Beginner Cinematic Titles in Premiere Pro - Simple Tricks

That's what you get, right? That's a sound effect in your head when you look at something like that.
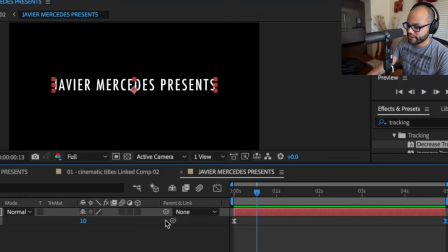4:17 It's so clean.
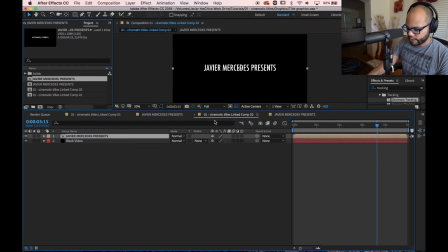4:24 Very cool. Now that we have this set up, I'm going to go back to my clip right here.
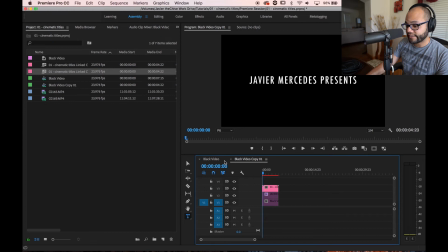4:30 That's on black. Let's put that, the same exact title, on some video. I have a collab that I'm doing with another YouTuber, Anthony Bloggett. And, oh, it looks like I have to get rid of this black video inside After Effects.
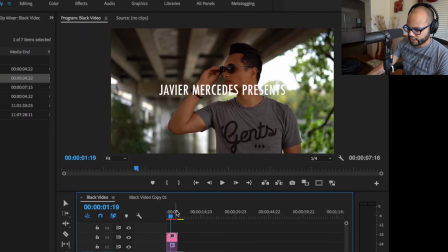4:48 Now I go back here and like, just imagine that with some music, like a.
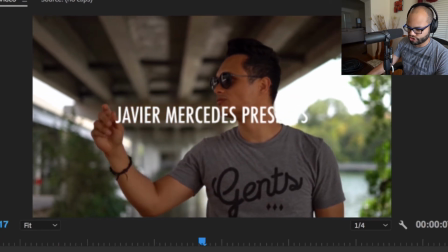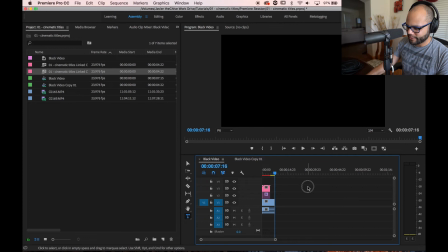5:00 Yeah, now we're popping. That'll be real cool. Now, that was just with like a couple seconds of work.
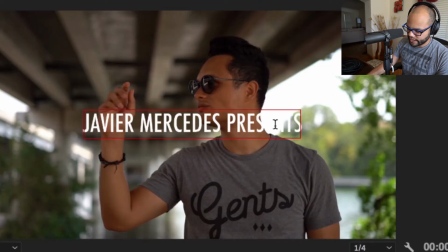5:08 Now, there's something that's sticking out to me here, and it's this. See how this white isn't showing up because it's white on white?
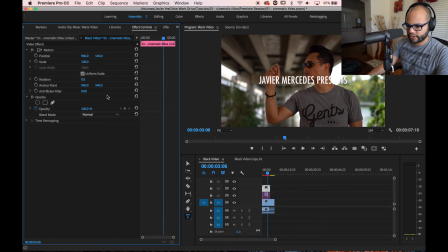5:16 What you can do for something like that is go to your effects, even inside Premiere, and look up drop shadow. And just to zoom in for you guys to see what I'm doing, it puts a drop shadow on it.
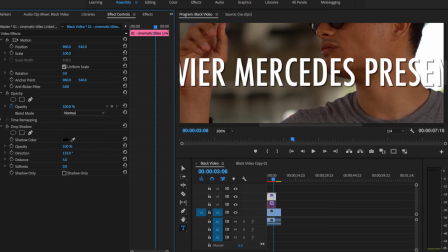5:29 And I'm going to take that drop shadow to 100% on opacity. And I'm going to take the distance and make it even closer to the letter. So let's go something like 2.
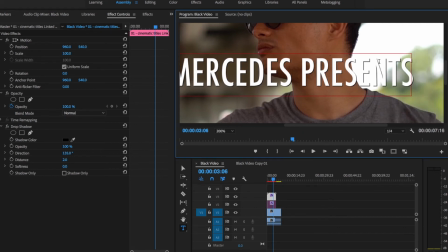5:41 And that makes this just kind of pop out. But it's not too obtrusive to the titling.
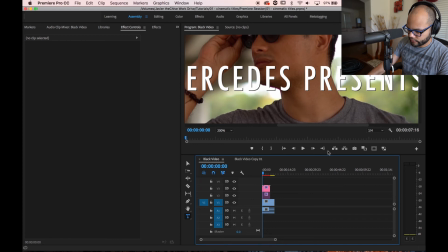5:50 Now let's go back to fit. And
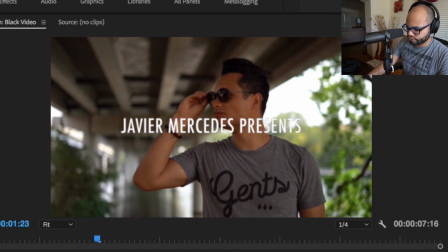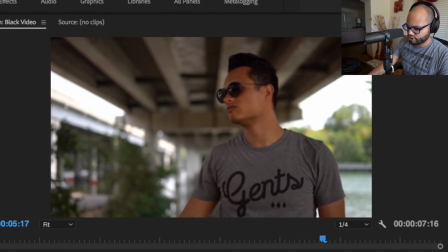6:01 Anthony Blanquette. Oh, yeah. What I would suggest is try and keep it as simple, all caps, as possible. And if you don't know what you're doing in terms of graphic design, like myself, just keep it in the middle. Just make everything in the middle, all caps, and just try and find a clean font for you to work with.
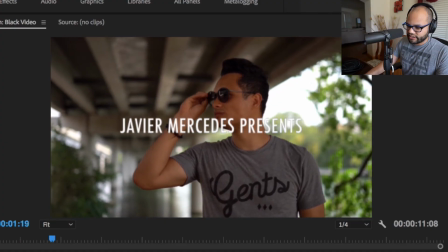6:26 Put some tracking on it just to make a little motion, and drop shadow if you need to. There you go. I hope you like this tutorial. Leave me a comment down below if you need something else for me to tutorialize. I do podcasts on this channel as well. That's why I have this podcast mic in front of me. Passion in Progress, with people pursuing their passions. And hopefully by you hearing how motivated these people are, it motivates yourself to pursue your own passions. So if you're into video tech tutorials like this and podcasts about people being passionate about their crafts, hit that subscribe. Leave me a comment down below on what you would want me to tutorialize, or just what was too long in this tutorial itself, and I will get to it. Javier Mercedes out, and always ask yourself why.